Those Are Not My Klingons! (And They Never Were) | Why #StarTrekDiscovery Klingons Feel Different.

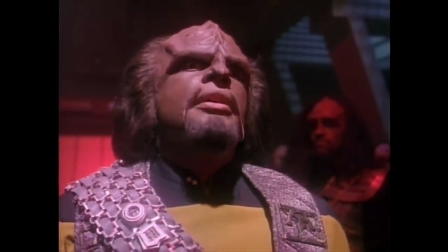Klingons. Easily one of the most recognizable aspects of Star Trek, the warrior race has been depicted in every single iteration of the television series to date.
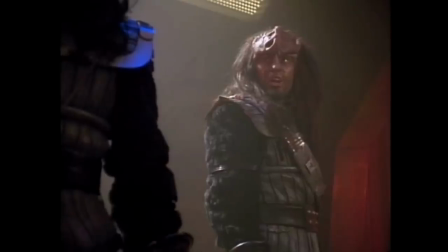And while their physical appearance and behavior has changed over the years, no alteration was as drastic as the one we now see in Star Trek Discovery.
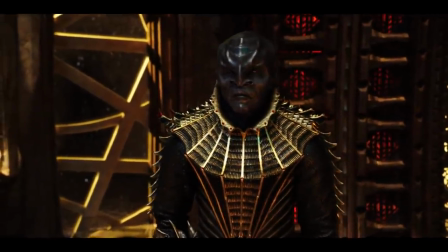But this video isn't complaining about how much I don't like change. I'm here to talk about why the Klingons feel different,
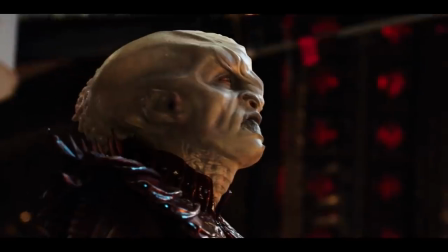and how Discovery has not only reinvented their looks, but seemingly the entire race from the ground up.
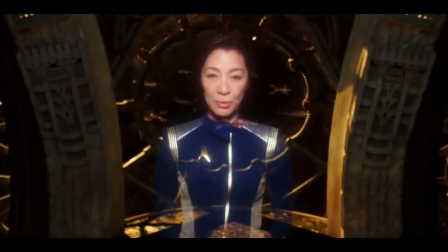This is Ketwalski.
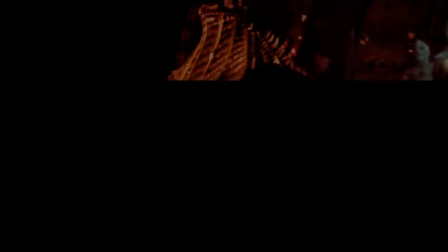Okay, so let's break this down into three parts. The Klingons' look, their voices, and their mythology.
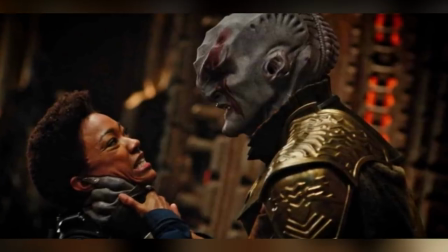Let's start with their looks, since everyone is pretty familiar with that topic.
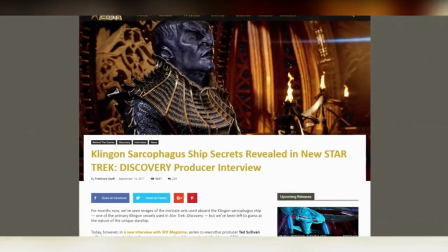Originally, it was stated that the Klingon Shonen Discovery's pilot were living on an ancient
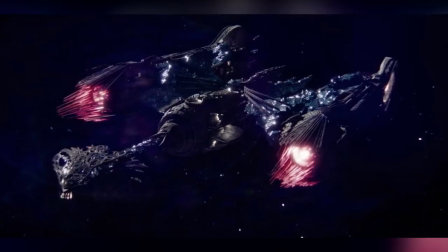sarcophagus ship and adhering to an ancient Klingon code set down by K-Less.
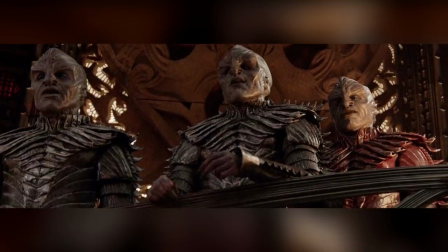This was initially an effort to calm fans' nervousness about the beloved Trek race and explain the visual inconsistencies.
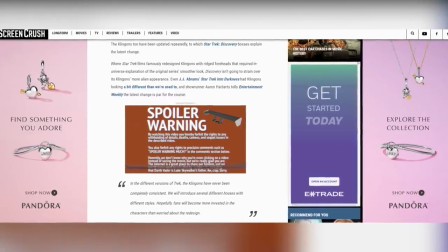However, that narrative was quickly pushed aside for the more bold stance.
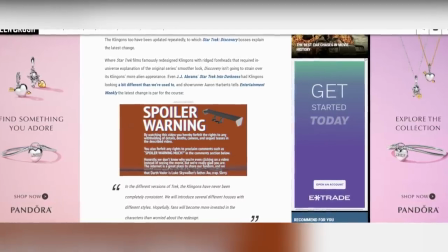The entire Klingon race has been almost completely redesigned.
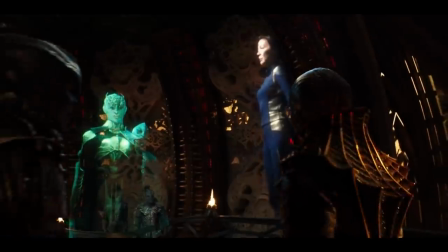Needless to say, not so many fans appreciated this news, and whether you like or dislike the new look is a discussion for another day.
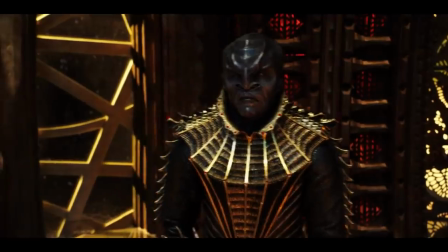The point here is the physical redesign of the Klingons and their accompanying props and
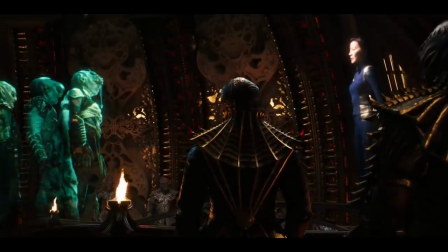costumes is the foundation for why they feel so different to longtime Trek fans.
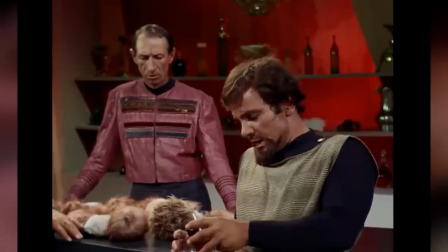Aside from the original series, Klingons have maintained a fairly similar appearance from show to show.
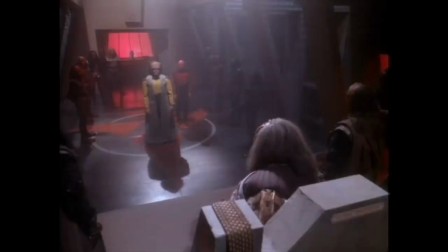Dark black and gray costumes, large black or brown wigs, and what is clearly some minor facial prosthetics to cover the human actors underneath.
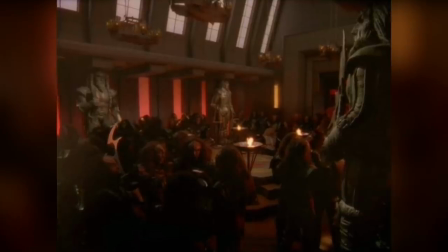Additionally, the sets and props used by Klingons were pretty much all the same visually.
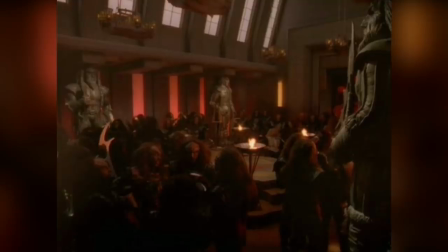Darkened, smoky lit rooms with some red lighting and hard edges. The same style of Bat'leth and daggers.
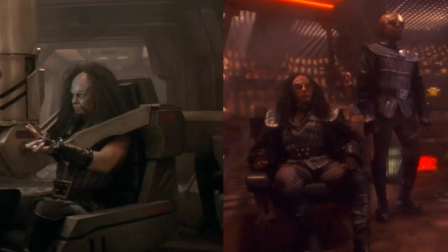Heck, even their starships have similar looking bridge layouts.
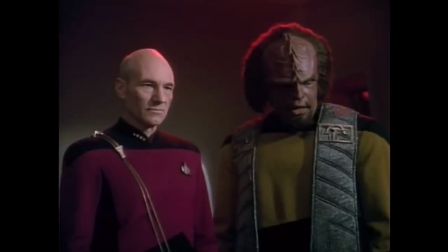If the Discovery producers reused this visual style, it would have no doubt enhanced Trekkie's abilities to associate this new show to Trek's past.
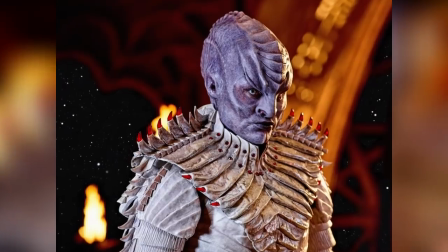However, they chose a different path. They chose to reinvent the Klingons almost as an entirely new race of aliens.
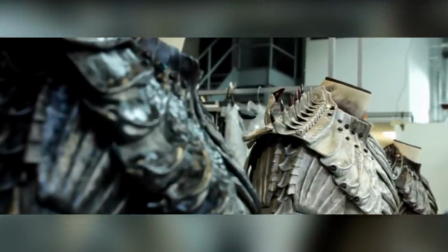First, the armor and outfits worn by Klingons seen in Discovery differ wildly, from complex and intricate designs to leather and hide clothing.
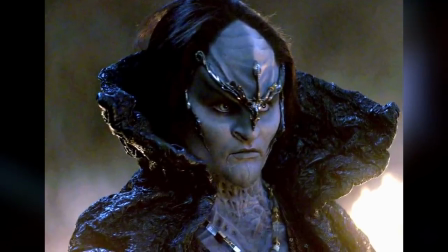Almost every Klingon depicted on screen has a personal variation to their costume.
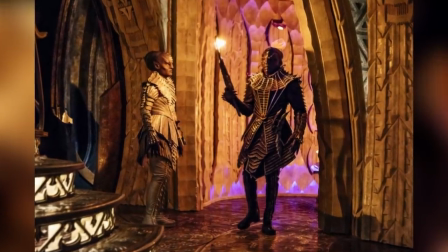Additionally, the sets shown for Klingon starships are now a true work of beauty.
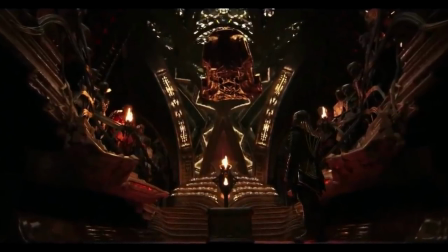Gone are the dimly lit red rooms with uncomfortably flat chairs.
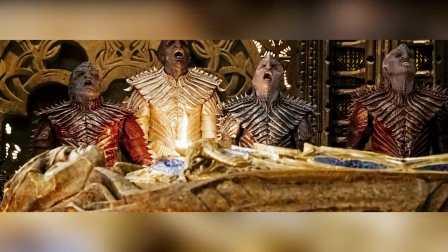Instead, we are treated to complex architecture that adds a yet unseen layer to Klingon culture.
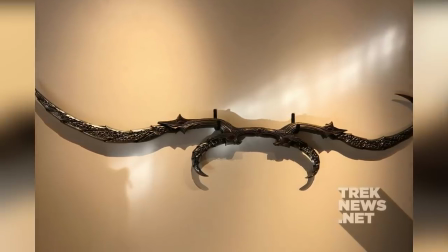Instead of ensuring everything functioned just good enough for a warrior, the culture at some point really cared about the physical look of the ships,
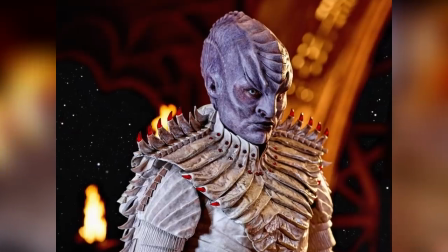homes, and armor that they wore. It definitely fits with the theme of them being an ancient warrior race.
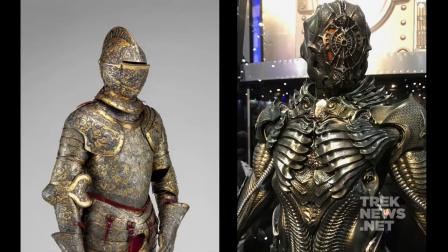It's even also comparable to how armor and buildings look during Earth's medieval eras.
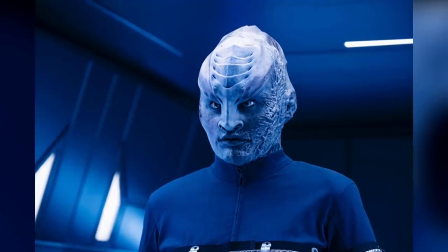Next up, we have skin color and prosthetics.
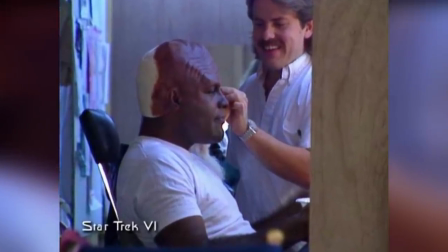Instead of the Klingons being played by actors and actresses with simple headpieces, fake teeth,
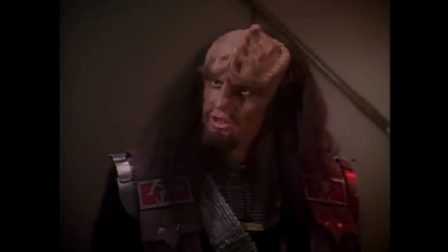wig, and nose prosthetic, Discovery went full throttle with their makeup.
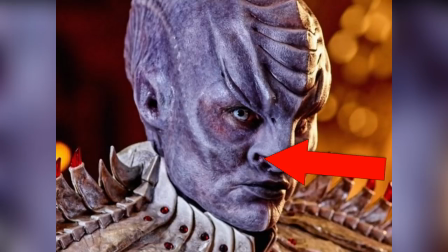Full head and neck coverage, doubling the nostrils, increasing the lip size, contact lenses, changing the skin color for different tribes, and of course, dropping hair altogether for a full head of forehead ridges.
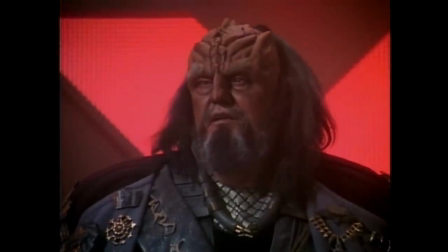So if you compare the intent behind the original Klingon design and the reimagined one seen in Discovery, I think you can understand that there is a disparity between what each production team set out to do.